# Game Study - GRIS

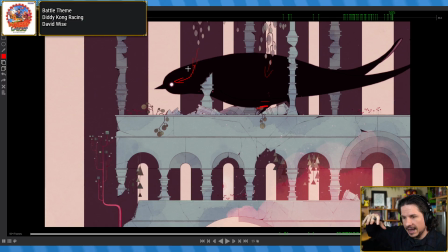Instead, by dropping it down first, you get that weight, and then the momentum of that lunges the bird forward,
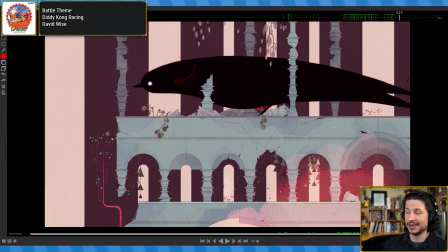and it makes it so much scarier in terms of its motion.
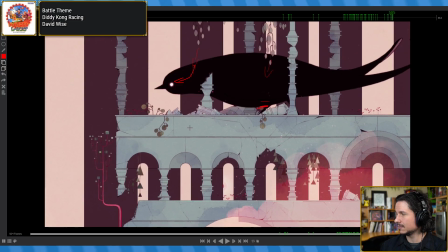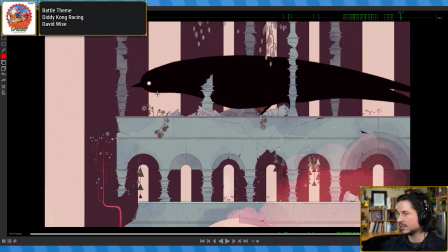And then they stretch it out, get this nice line of action all the way through. Again, simple shapes, simple forms here. And then nice twist right there. Very bird-like, very sharp.
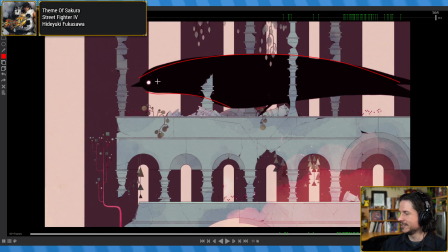So good. Let's see. I think this. Which clip is it here?
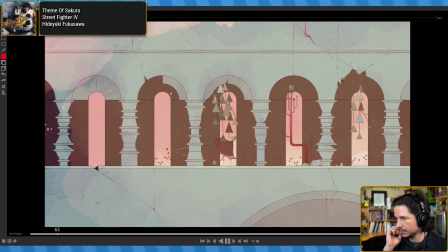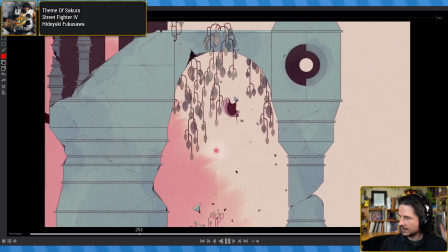Okay, so let's take a look at this one. What was it that I was saving on this one?
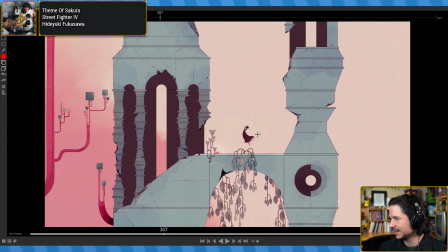Well, let's take a look at this cape flutter here. That's so pretty. Character comes down.
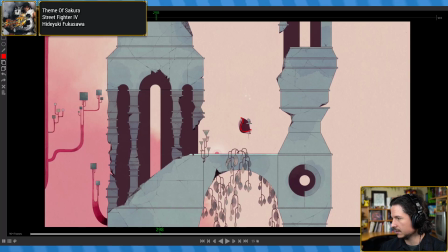And look at this nice turn. So you've got this nice form here. And as she turns, they lead with the form. So as she's turning, we feel her head, which is there, starting to turn.
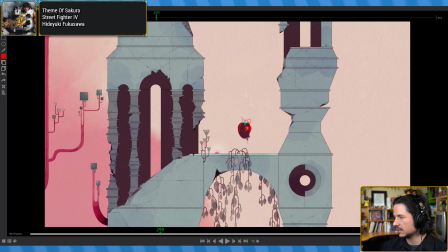And the form around her is trying to kind of go back to where it was before here. And we have this feeling of the head leading the action through as the rest of her kind of
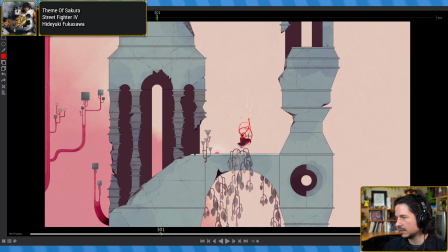pulls back and goes around. It adds this really nice kind of flow in there. It hits here and this.
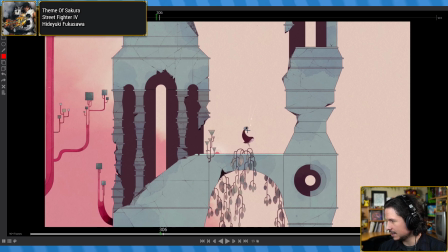Oh, look at that. Squash and stretch.
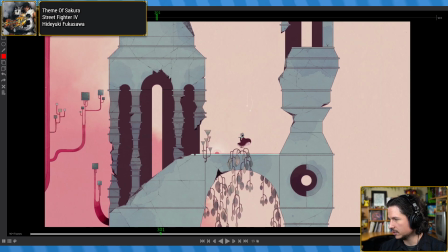This is the squash pose. Very short.
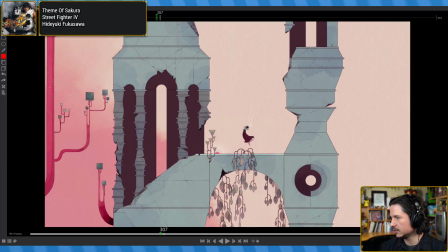Squashed, and then she stretches and it gets nice and thin. It's principles of animation. Get a little water there. So it's all principles of animation. It's lead and follow.
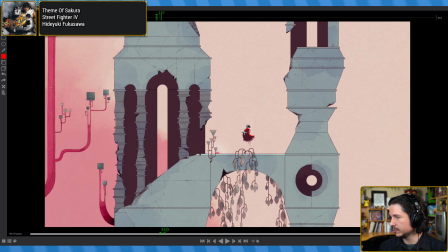Right through here, same thing. She's pulling through, and right here, her head stops moving. But the cloak is going to want to keep moving, so it billows out this way as her body stops.
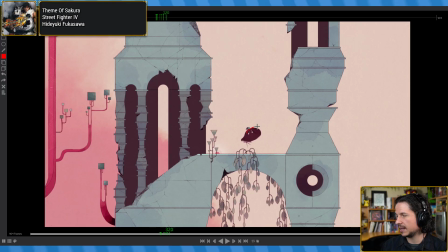And it just keeps going. It's overlap. And this is the thing that makes this game so beautiful, is that they master overlap so well. So here she drops down, sudden drop,
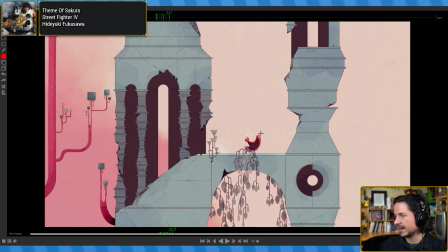and the cape wants to drag back to where it was before, right through here. So it's pulling down in the center there.
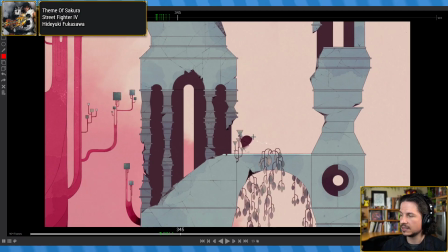And you'll notice as we're going through this, there are moments that it pops a lot.
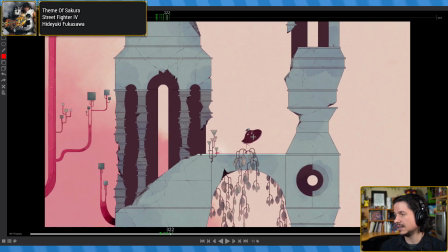And like right here. Or where was it? Right there.
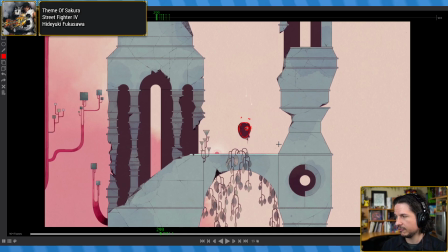This is a big pop in form. Is that bad?
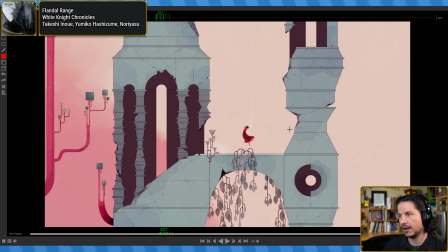Not at all. Big pops like that, it's amazing how much of a pop you can get without making it feel like a pop. And it's one of the tricky things that we as animators have to learn, is that when we're framing through something,
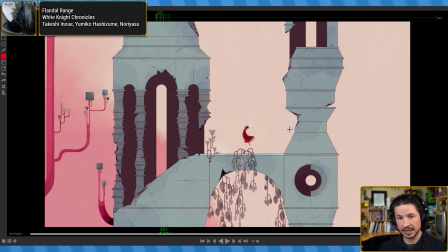there will be things that feel like pops and look like pops.